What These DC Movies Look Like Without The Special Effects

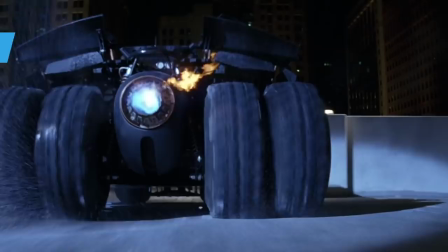(0:00)
You simply can't make a superhero film without relying on the work of visual effects artists to some degree,
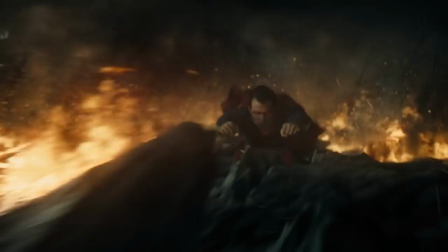(0:05)
but the level of reliance in the modern age has reached heights that it can be difficult to really understand unless you see the original footage with your own eyes.
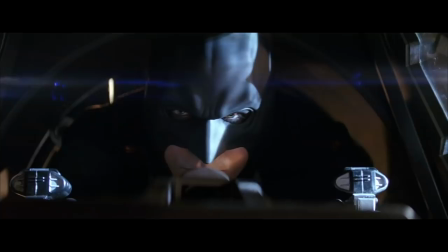(0:13)
Christopher Nolan is known for taking a practical approach to effects whenever possible, but even he turns to the VFX team from time to time.
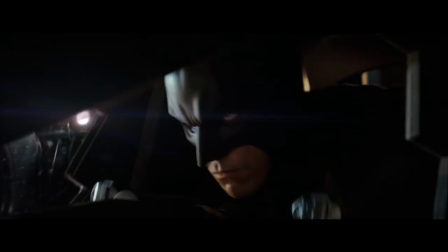(0:21)
Visual effects co-supervisor Dan Glass revealed that the movie had nearly 600 effects shots.
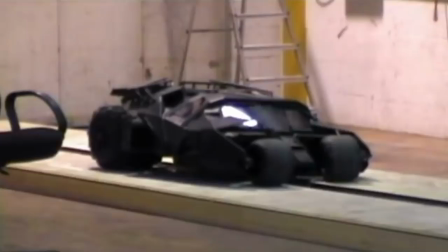(0:26)
One of the most challenging jobs that Glass and his partner Yannick Surz faced was making the Batmobile look convincing, which they achieved through a mixture of trick shots and miniatures.
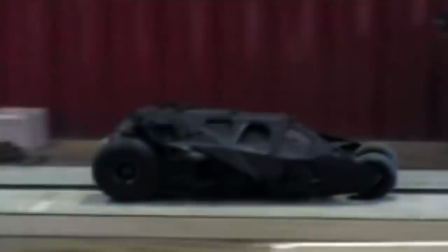(0:35)
The miniatures they created weren't actually that many at all. They made a three-quarter scale, five-foot Batmobile.
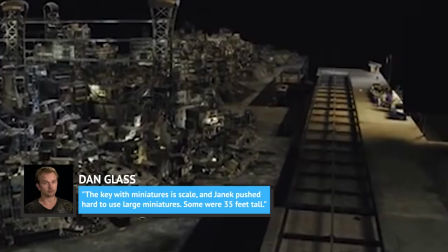(0:41)
Glass explained, The key with miniatures is scale, and Yannick pushed hard to use large miniatures.
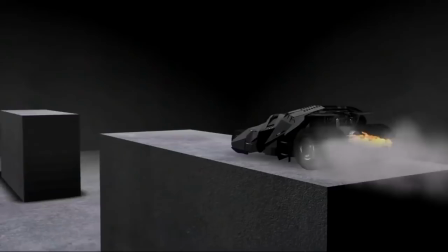(0:46)
Some were 35 feet tall.
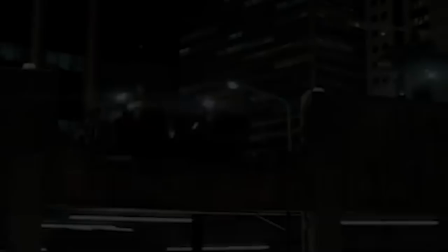(0:48)
UK-based visual effects house Double Negative completed half of the 600 effects shots in in the movie, and it was nominated at the Visual Effects Society Awards for its efforts.
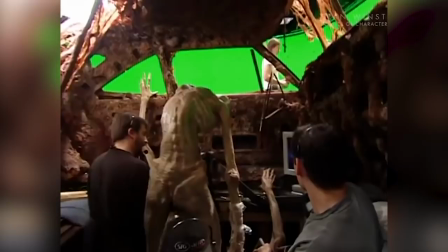(1:02) So what do you think? Does it come in black?
Keanu Reeves' relationship with the Hollywood press has always been love-hate.
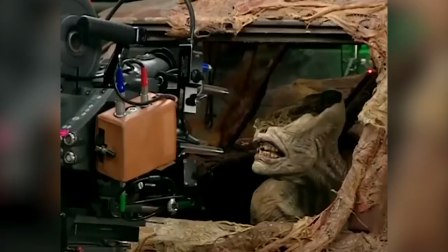(1:11)
2005's Constantine was one of the hate moments, as the majority of movie critics bashed the Supernatural DC flick.
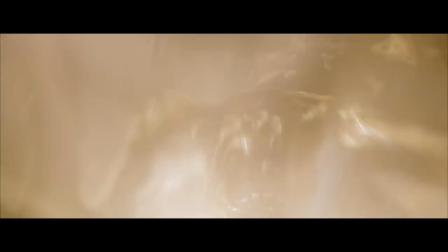(1:17)
The film suffered from a fundamental change deep into production, according to Deke Ferrand, HatchFX co-founder and lead map painter.
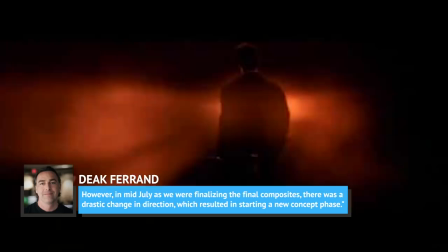(1:24)
He explained, We began working on Constantine in April of 2004. The original delivery was set for the end of July.
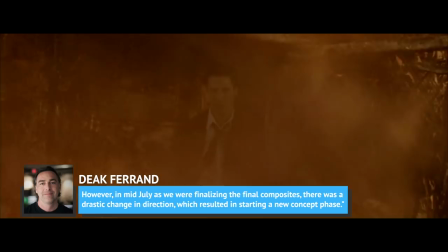(1:31)
However, in mid-July, as we were finalizing the final composites, there was a drastic change in direction, which resulted in starting a new concept base.
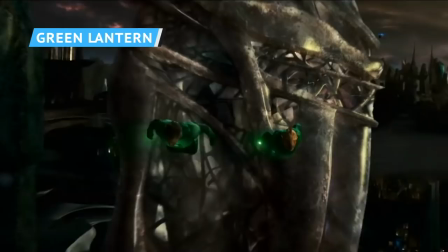(1:39)
Fans of the Green Lantern first started to worry about the adaptation when they discovered that Hal Jordan's suit was
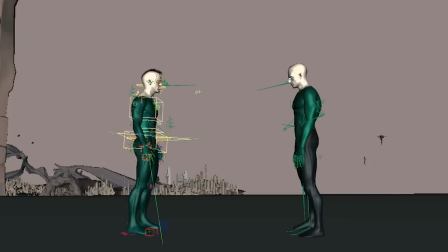(1:45)
to be made entirely from CGI so that the VFX teams would have some flexibility with the design.
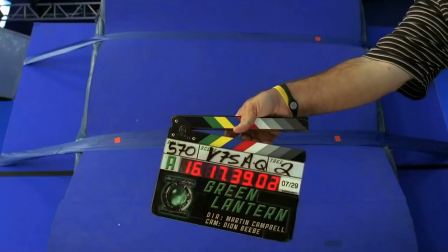(1:50)
Ryan Reynolds wore a tracking suit, and all the effects were added in after filming.
So how they did that was using a motion-captured suit, which has all these dots, and you look like a crash-test dummy."
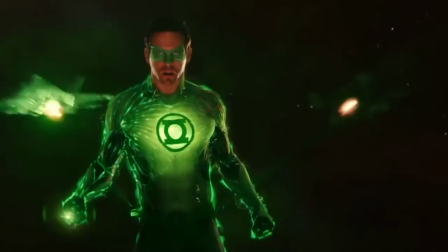(1:59)
In the end, the suit itself was passable, but the unnatural-looking mask wound up ruining the overall effect.
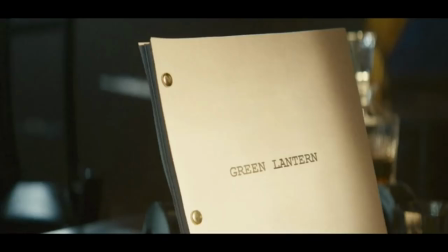(2:04)
While many people pointed to the substandard CGI, Reynolds blamed the script for the film's failings, revealing that it hadn't even been written when he signed on to star.
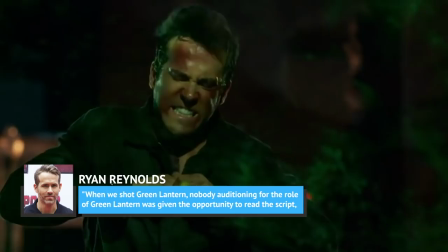(2:13)
He told Yahoo, "'When we shot Green Lantern, nobody auditioning for the role of Green Lantern was given the opportunity to read the script because the script didn't exist.
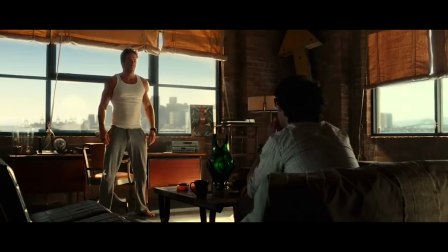(2:21)
In the end, most audiences had the same reaction.
Ah, green!
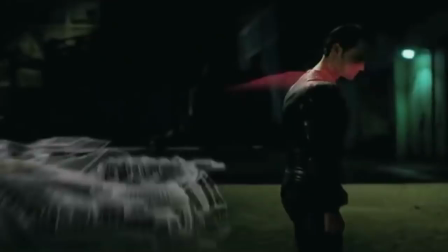(2:28)
Three years after debuting as the Man of Steel, Henry Cavill was back in the red cape and facing off against Ben Affleck's Batman.
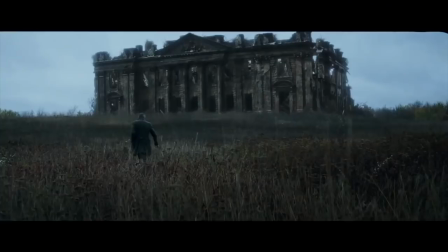(2:35)
According to Scanline's VFX supervisor Brian Hirota, director Zack Snyder came to him with an idea for a montage that showed Superman saving people all over the world,
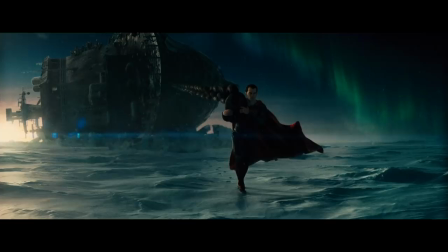(2:44)
which he wanted to intercut with news stations debating whether or not the Kryptonian was welcome on Earth.
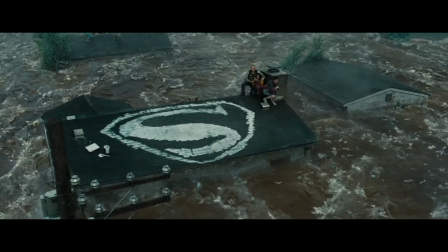(2:49)
Henry Cavill was digitally dropped into numerous dangerous situations and natural disasters, one of which was a huge flood.
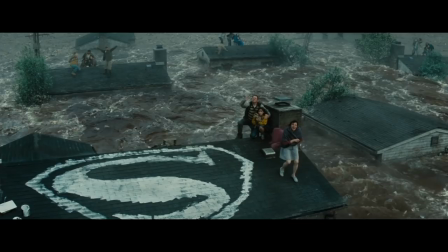(2:55)
While the finished product looks pretty convincing, it turns out it was shot on an asphalt backlot in Michigan.
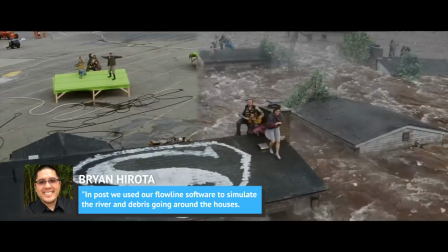(3:01)
Hirota told ArtaVFX, "'In post, we used our Flowline software to simulate the river and debris going around the houses.
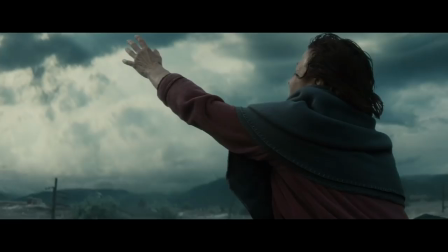(3:08)
We extended the environment with added extra houses, trees, and distant mountain ranges.'
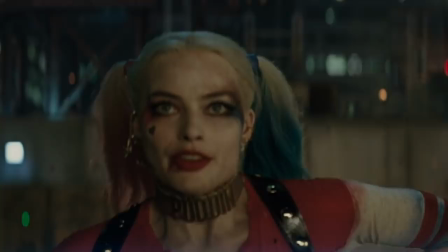(3:12)
After that, it was simply a matter of dropping Superman into the mix. And just like that, you have a disastrous flood."
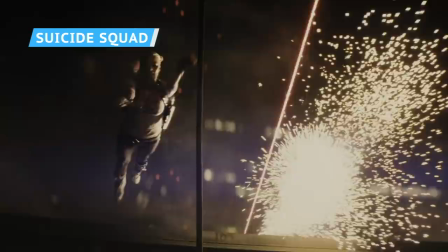(3:19)
It bombed hard with critics, but DC's anti-hero ensemble Suicide Squad still made a ton of money.
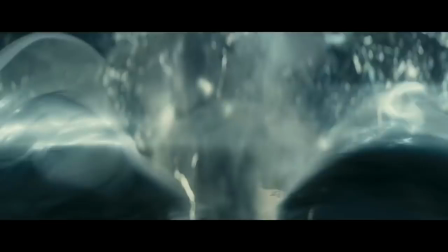(3:25)
A lot of visual effects went into the film, so much that the load had to be divided between 17 different VFX houses.
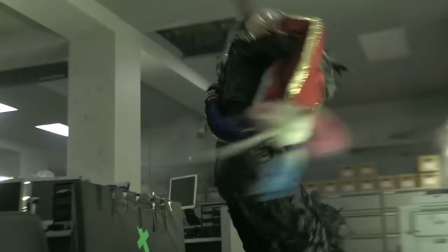(3:31)
One such company was MPC, whose workload included Harley Quinn's elevator fight scene.
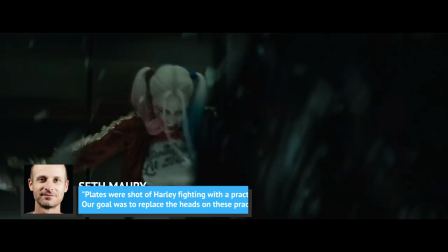(3:36)
MPC visual effects supervisor Seth Morey told Art of VFX, "'Plates were shot of Harley fighting with a practical actor.
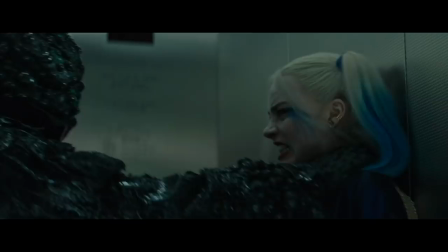(3:42)
Our goal was to replace the heads on these practical actors so that the eyes on the head were alive and blinking during each shot, and so that the head breathed and pulsed."
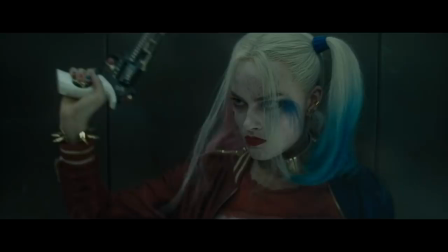(3:50)
Morey revealed that his favorite part of the sequence was blowing up these heads, every one of which was unique, down to the last detail.
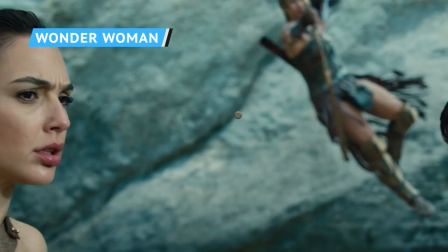(3:57)
The DC Extended Universe was given a breath of fresh air with Wonder Woman.
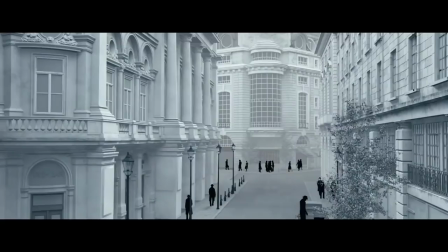(4:02)
The film looked great, thanks in no small part to the work of effects companies like MPC, who contributed around 500 visual effects shots.